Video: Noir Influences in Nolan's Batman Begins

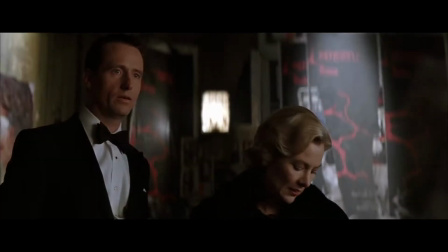If you can relate it to the textures of everyday life,
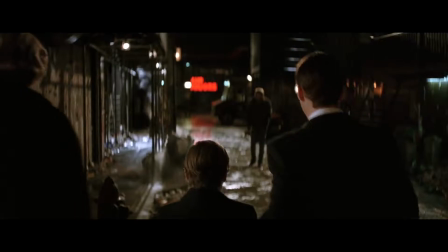then I think you're taking the audience on a more extreme journey because things seem real and they're investing in the concrete reality of things. This is how director of 2005's Batman Begins, Christopher Nolan,
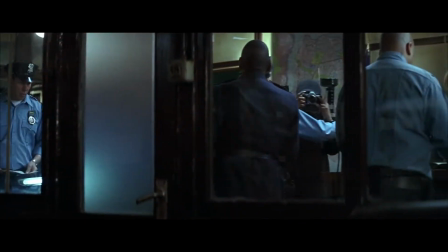described and justified his creative choice to reflect realist tones within a mythical world already seen by audiences and fans of The Dark Knight.
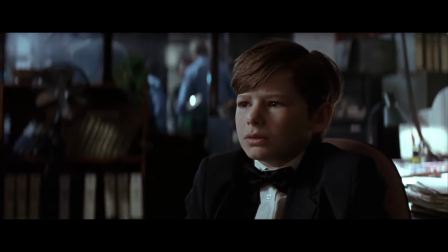As an evocative iteration of the famed superhero's origin story,
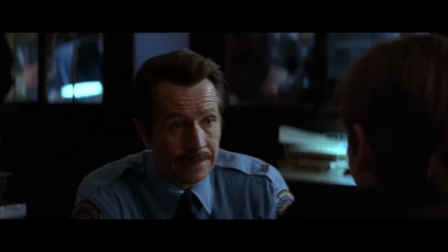the film's four-act structure follows protagonist Bruce Wayne through his creation as a defender of his city.
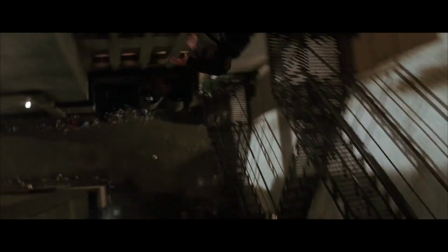With Nolan at the helm of the film's creative setting,
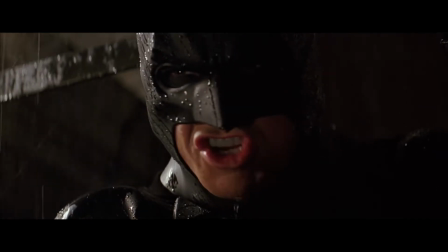a decidedly more realist tone and visual landscape was created to host Nolan's reinvention of cinema's Batman. To understand the creative choices and definitive marks that the creative team forged in this film
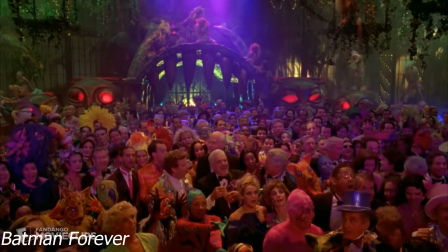is to also acknowledge the vast differences that Nolan made to previous iterations of Batman's character. In an interview with Absolute Radio, Nolan references the now camp coded Tim Burton directed Batman series, saying,
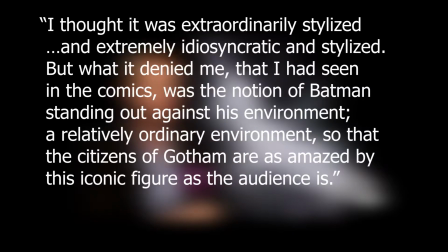I thought it was extraordinarily stylized and extremely idiosyncratic, but what it denied me, that I had seen in the comics, was the notion of Batman standing out against his environment, a relatively ordinary environment, so that the citizens of Gotham are as amazed by the iconic figure as the audience is.
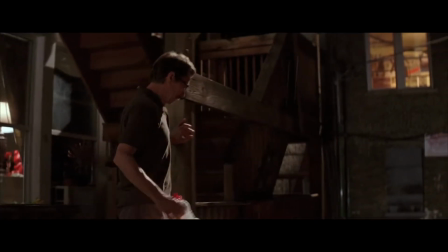From this interpretation of the character and its settings, the audience is able to see why Nolan's Dark Knight trilogy grounds itself in realist editing,
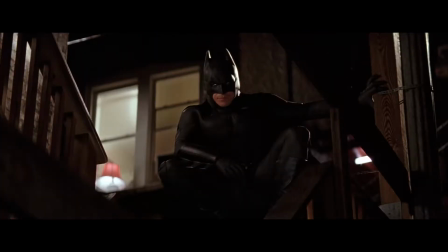cinematography, and story structure, as well as world building that reflects modern day cities.
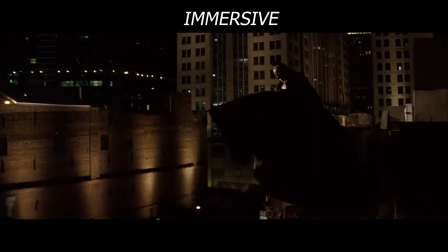Immersive is Nolan's favorite term, and that is what he wants the audience to experience.
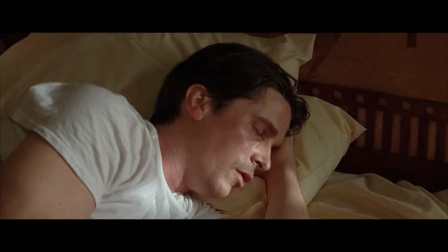The cinematographer Wally Pitzfer helps him achieve this goal by applying more natural ways of filming in most of the scenes and using high resolution cameras.
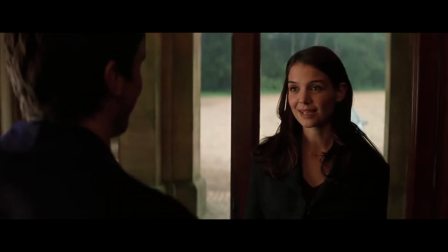Editor Lee Smith and Nolan's collaboration within the film appropriately guides the film's realist resonance,
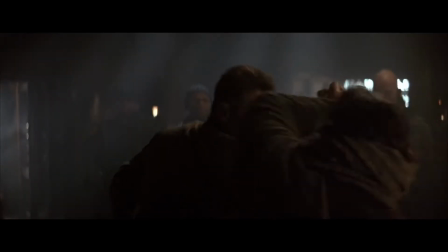whilst additionally engaging and heightening the tension of fast paced action and fight scenes.
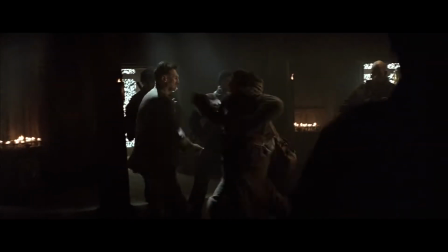Nolan's reported aversion to overly edited filmmaking entailed a collaborative experience that continued to follow the beat of a realist cinema.
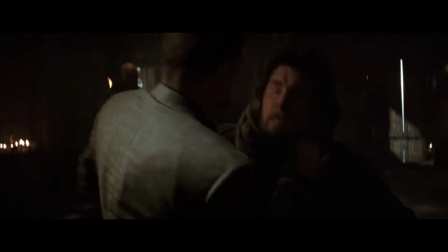It's not a dance.
This video essay analyzes how the creative team behind Batman Begins worked together to form and interpret the film style.
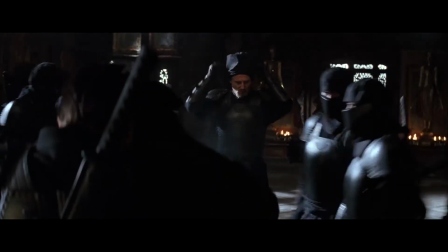Although Batman Begins adopts some formalist techniques, it is decidedly grounded in realism.
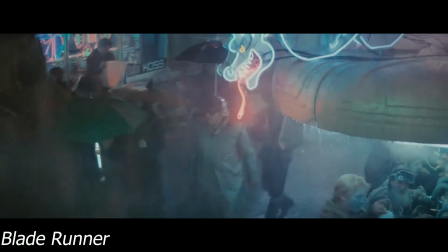Batman Begins takes visual and thematic inspiration from neo-noir influences,
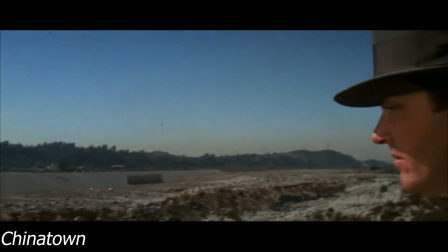neo-noir being the revival of the film noir movement that began in 1940s Hollywood.
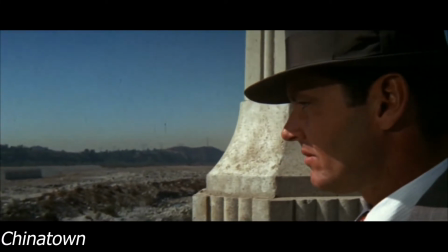Neo-noir films began to gain traction in the 1970s,
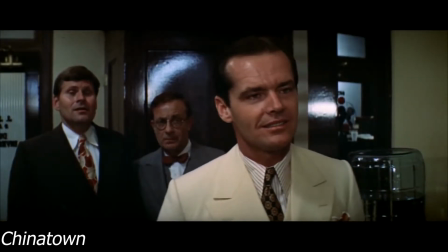with such films as Roman Polanski's Chinatown and Ridley Scott's Blade Runner being categorized under the label of neo-noir.
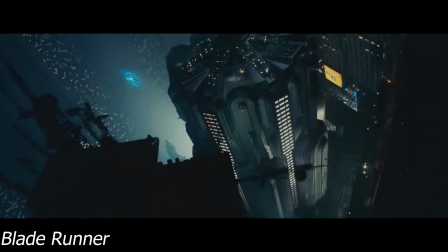In several interviews, Christopher Nolan stated that Blade Runner's visual aesthetic, which blended surreal luminescent colors with grimy architecture,
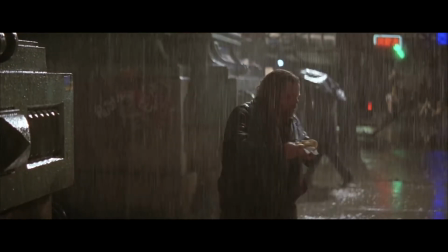was one of his main inspirations when designing the look and feel of Gotham City, with his cinematographer and editor.
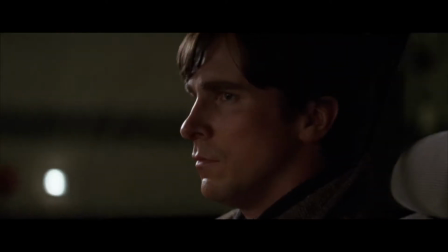Like in Blade Runner, Nolan and Pittsford employ a wide, sweeping shots of Gotham City to capture the grand scale of the setting and the story that is being told.
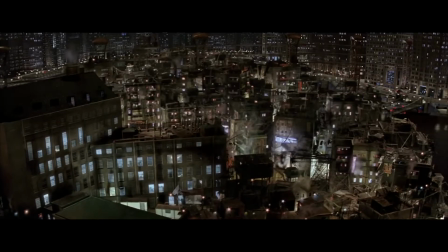Aerial helicopter shots are used to provide the audience a glimpse into Batman's perspective as he travels between the towering buildings of Gotham.
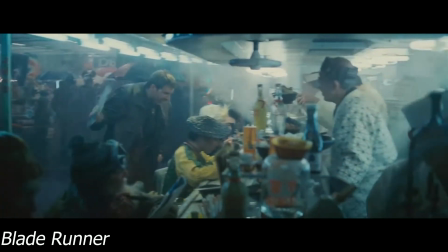Another homage to Blade Runner and noirs in general is the abundance of rain, as certain scenes are shot in what appears to be constant storms, which frequently plague the city.
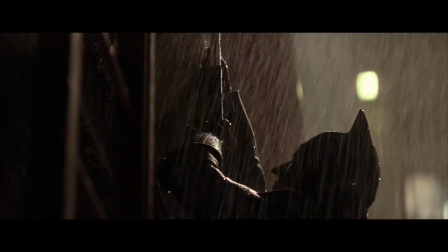These torrents of rain and overall wet appearance of the city enhance the filthy aesthetic of the film, while also acting as an important element of storytelling.
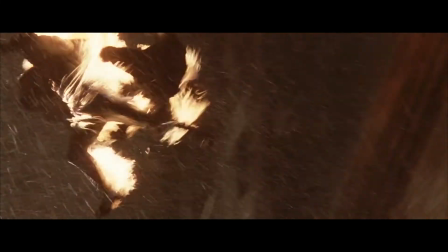In several genres, noir in particular, rain is used as a narrative device to foreshadow disaster or conflict later in the film.
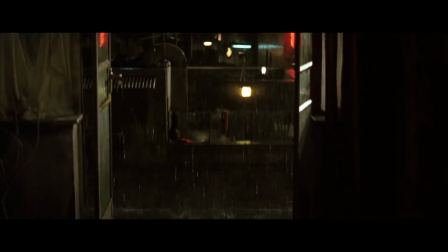Nolan and Smith apply this narrative principle with careful consideration. They don't persistently drench Gotham for the duration of the film.
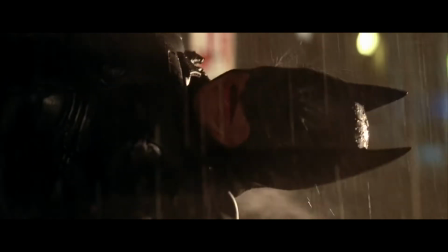Instead, they focus on key moments such as when Batman encounters one of the villains, Scarecrow,
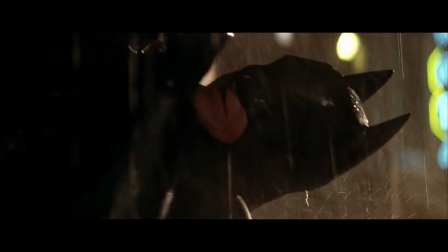for the first time, to increase the danger and suspense as the scene progresses.
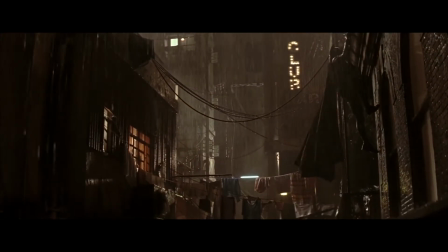The use of deep shadow, along with a mixture of earthy and metal lighting tones, are effective in forming a landscape that is destitute and festering with crime.
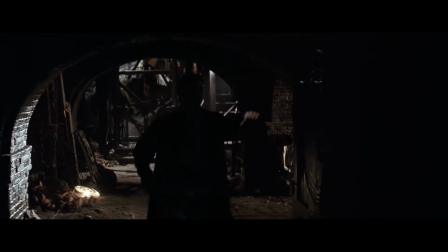The contrasting colors also emphasize the inner conflict within Christian Bale's Batman.
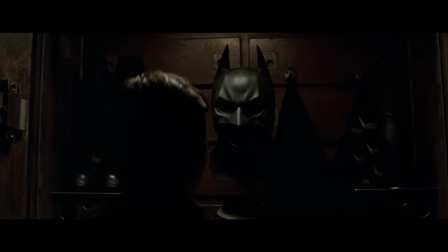His self appointed duty to protect the innocence of Gotham while struggling to
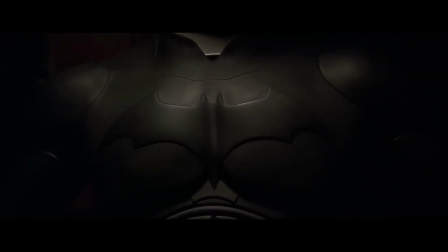uphold his own moral code of never killing anyone and believing every person is redeemable.
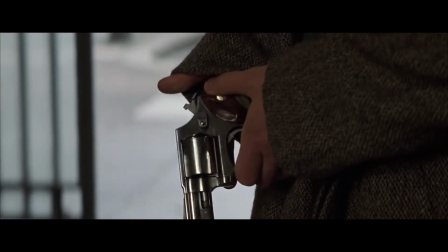Questions of morality and justice are common themes explored in neo-noirs,
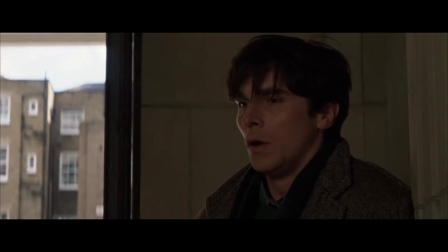but Nolan takes great care in tying these themes specifically to Batman's worldview and struggles throughout the film.
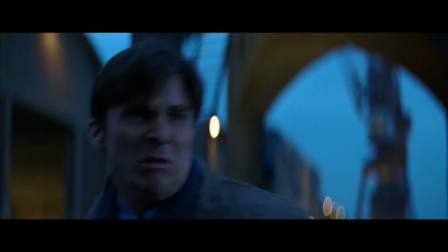Nolan wants the audience to believe that the Batman story exists in the real world.
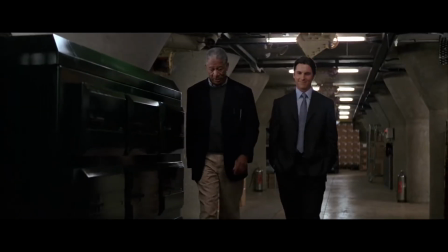As shown in the film, Batman is not like other superheroes who rely on superpowers. during the filming process,
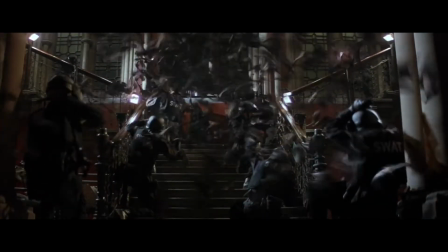although special effects houses are still used to avoid some computer generated imagery, the film relies more on filming in real locations,
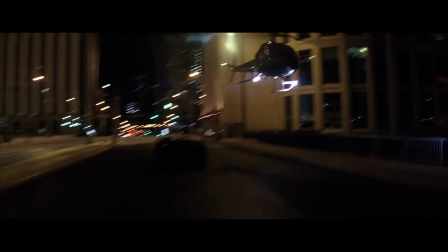including the streets of Chicago and a glacier in Iceland.
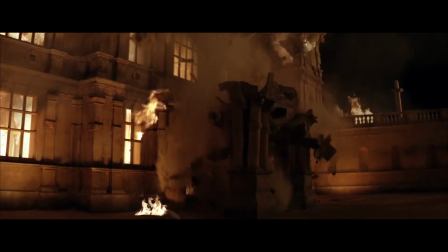Additionally, Nolan and Pittsfer also use miniatures instead of special effects to create scenes that look real.
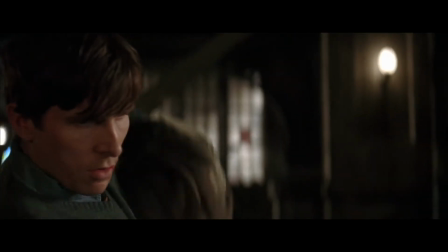Okay. Hey, let me have it.
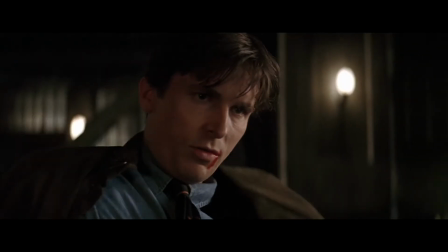It's a nice coat. Be careful who sees you with that. They're gonna come looking for me.
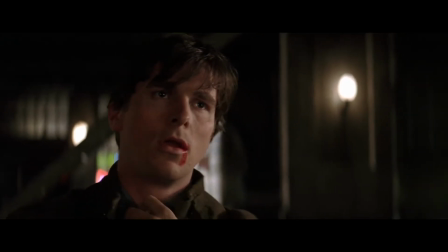Who? Everyone.
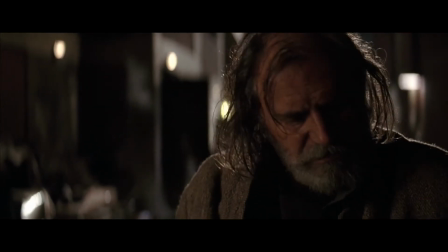Nolan's collaboration with editor Lee Smith in the film would stand as the first of many films the pair had worked together on,
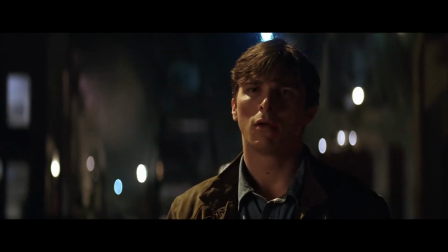with Nolan's usual film style presenting more complex and layered plot points and scenic creations.
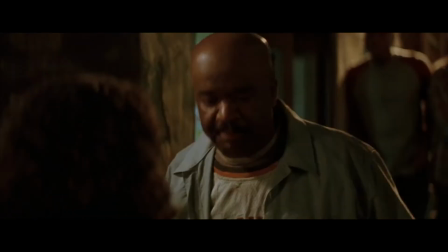Batman Begins stands as arguably both Smith and Nolan's most formulaic and realist piece of cinema.
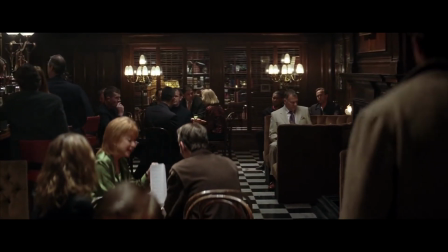With earnest and relatable scenescapes being portrayed, Smith's languid edit throughout the film reflects that of noir and realist cinema,
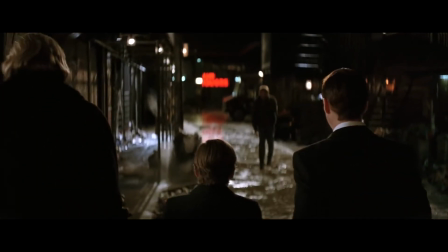with long establishing shots descending into Gotham's slums contrasted with quick cuts of high rise buildings within the inner city.
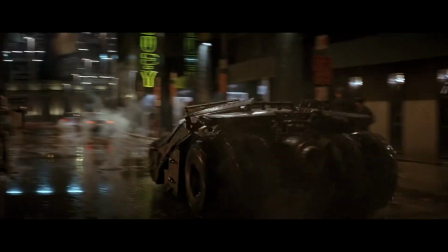Smith establishes the city's immense wage gap and accurately reinforces one of the film's key themes of injustice, in this case related to wealth.
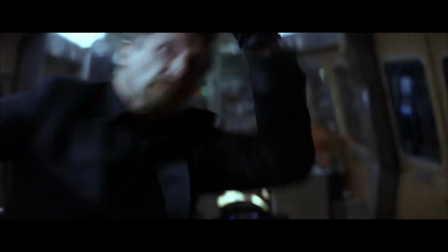Given the protagonist's lack of supernatural abilities,
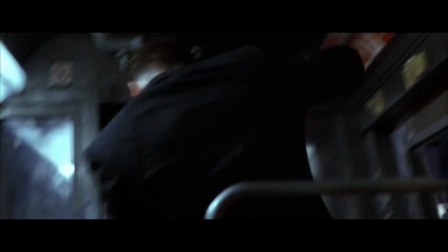the editing of the fight scenes throughout the film are appropriately cut without being edited with overproduced sounds or over-stylized scenes,
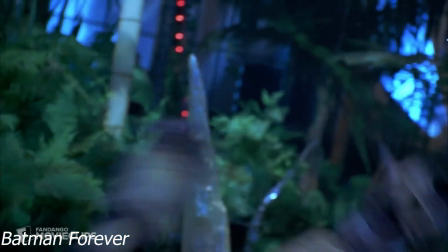all of which were prominent within Burton's previous Batman series.
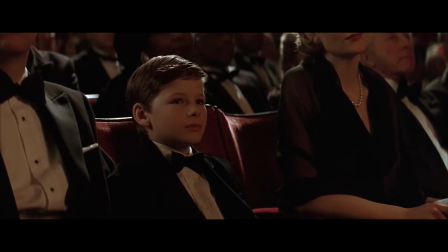Observing the hyper-stylized previous iteration, the contrasting editing and final production of Batman Begins gives credence
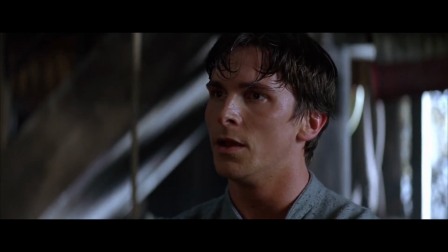to the creative team's venture to reinvent the character of Batman into a more realistic setting that verses more relatable to viewers.
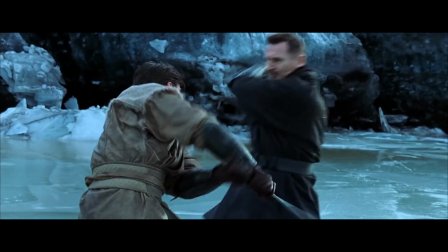While still a superhero movie,
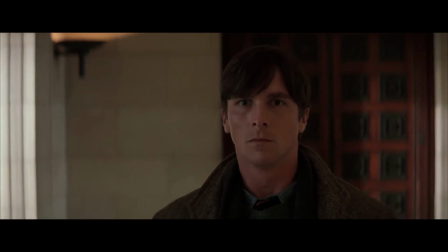Smith appropriately navigates the beats of an action superhero film whilst also matching the realist and noir senses that director Nolan implements within his film style.